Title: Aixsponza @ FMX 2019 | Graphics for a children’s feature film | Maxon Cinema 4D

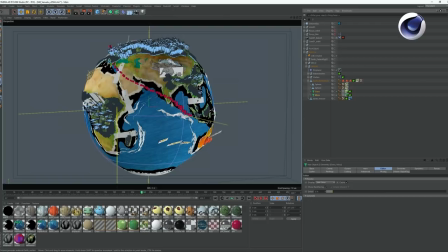(16:13)
Grass and moss was done using the hair system, just doing a polygon selection and building hair onto that polygon selection,
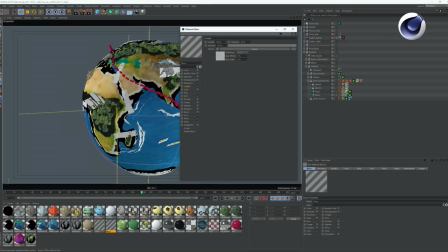(16:24)
shorter one for moss, longer one for grass, and with the inbuilt hair shader, you can see that the length of the single grass blades and moss thingies is controlled by a noise shader,
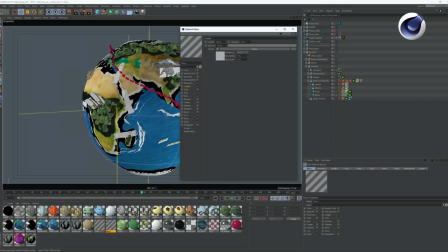(16:39)
that's another thing, put noise on everything because it takes away the regularity, so that is always nice.
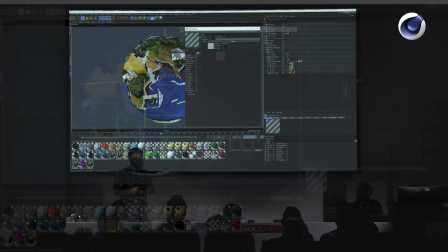(16:45)
And then there's a lot of frizz and kink and twist and wave and you just stick everything in there because
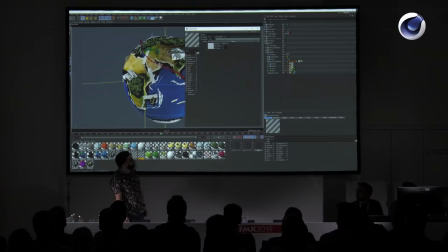(16:52)
it makes it really like twirly and twisty and that is also especially for creating moss and grass effects. Just using the standard cinema material for hair is giving you a lot of options just to get irregularity and organic flowing shapes in there.
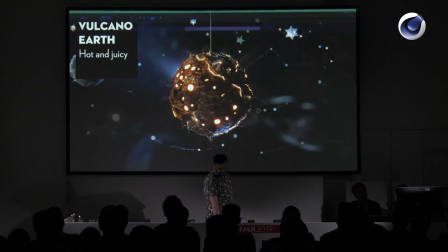(17:09)
So that was how we put grass and moss and that kind of stuff onto our planet.
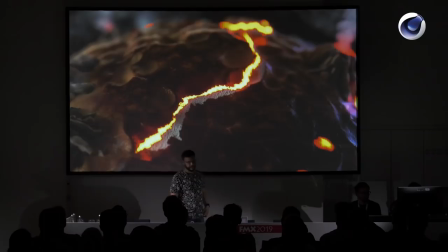(17:16)
If you take a closer look at Volcano Earth,
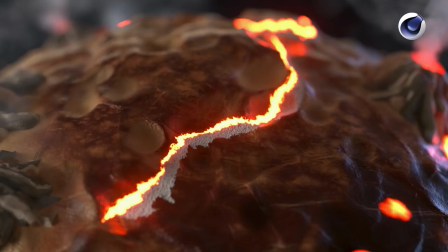(17:20)
closer rendering, again we were trying to make it look like handmade by a child along with his father because we didn't want to go only child because that would have been too messy maybe so an orderly chaos is what we wanted so the surface
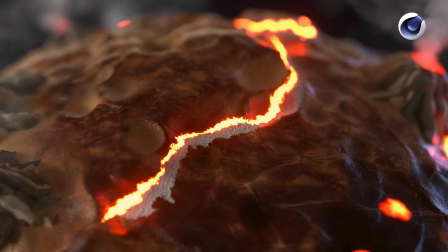(17:37)
texture looks like ripped paper again plasticine for the mountains a bit of glowing
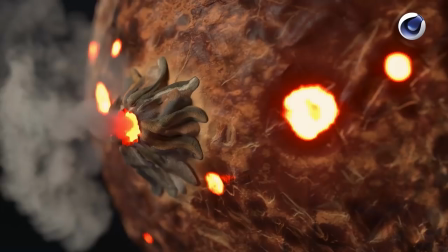(17:44)
emission shaders for the lava kind of thing and next close-up rendering the volcanoes again looking like handmade fingerprint textures bring you a long way so you can actually see fingerprints on the surface leaving traces while building so that
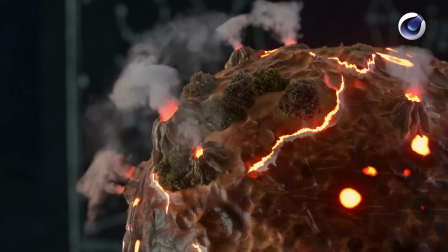(18:04)
was another way of bringing a lot of detail in just using very detailed textures. Again a bit of moss and bushy stuff that was killed by the client, because even if it is a movie for children,
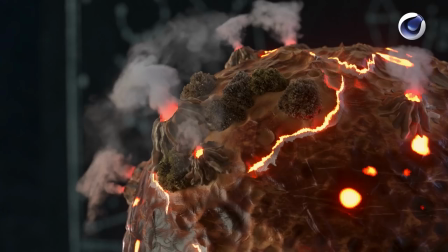(18:21)
there was a scientific guy who was also looking at the stuff that we're doing and he
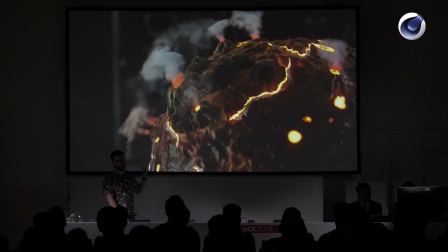(18:26)
was saying you didn't have bushes and vegetations on volcano earth three billion years ago, so it looked nice, but that was killed due to scientific reasons.
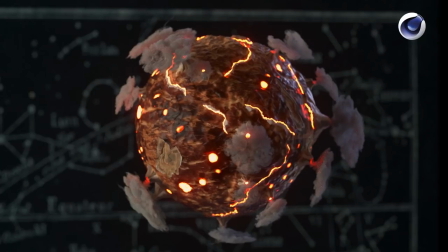(18:38)
Clouds again, Turbulence FD, you simulate one and put it there, then you'd simulate the second one, put it somewhere else and then you take a copy of the first one,
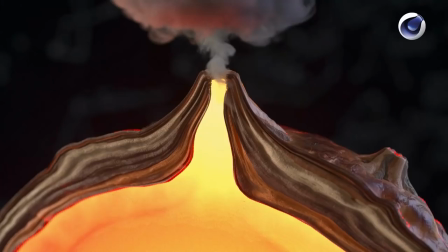(18:50)
rotate it by 90 degrees and put it there and that's how you fill the planet with clouds without simulating for three million years. A close-up of one of the volcanoes like that was another thing.
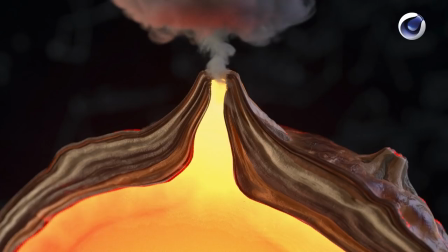(19:03)
It looks like it's a random pattern that is happening but actually the science guy was telling us oh no you need to have that layer and that layer and this one and they need to become thinner to the top because it's building up and it's moving the layers upwards and how we did
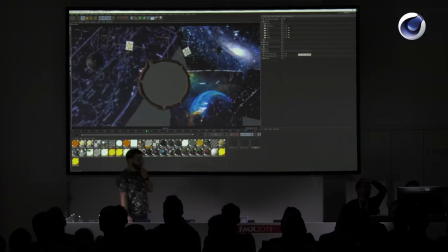(19:21)
that was again when we're looking at the cinema scene that was the scene that got rendered. Of course we rendered in layers so we didn't render one image for everything we rendered the planet, the backgrounds and combed it together so we could do a bit more in compositing like in color
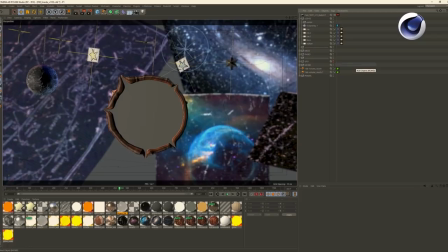(19:37)
corrections for the background and the planet itself so of course you render in layers. But That was the scene that we had in the end. Again, all the clouds, VDB volumes rendered in octane, simulated in turbulence.
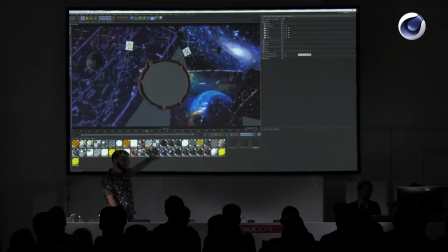(19:51)
The background, just a few planes with illustrations. It's all in, it vanishes in depth of field anyway.
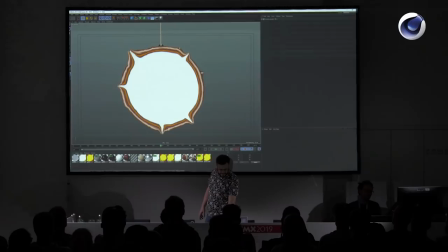(19:59)
It's blurred out, so you don't need to add that much. And it really works, just keeping it simple, a few planes, the sphere for the planet.
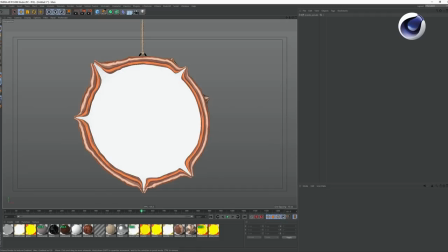(20:08)
It's really good.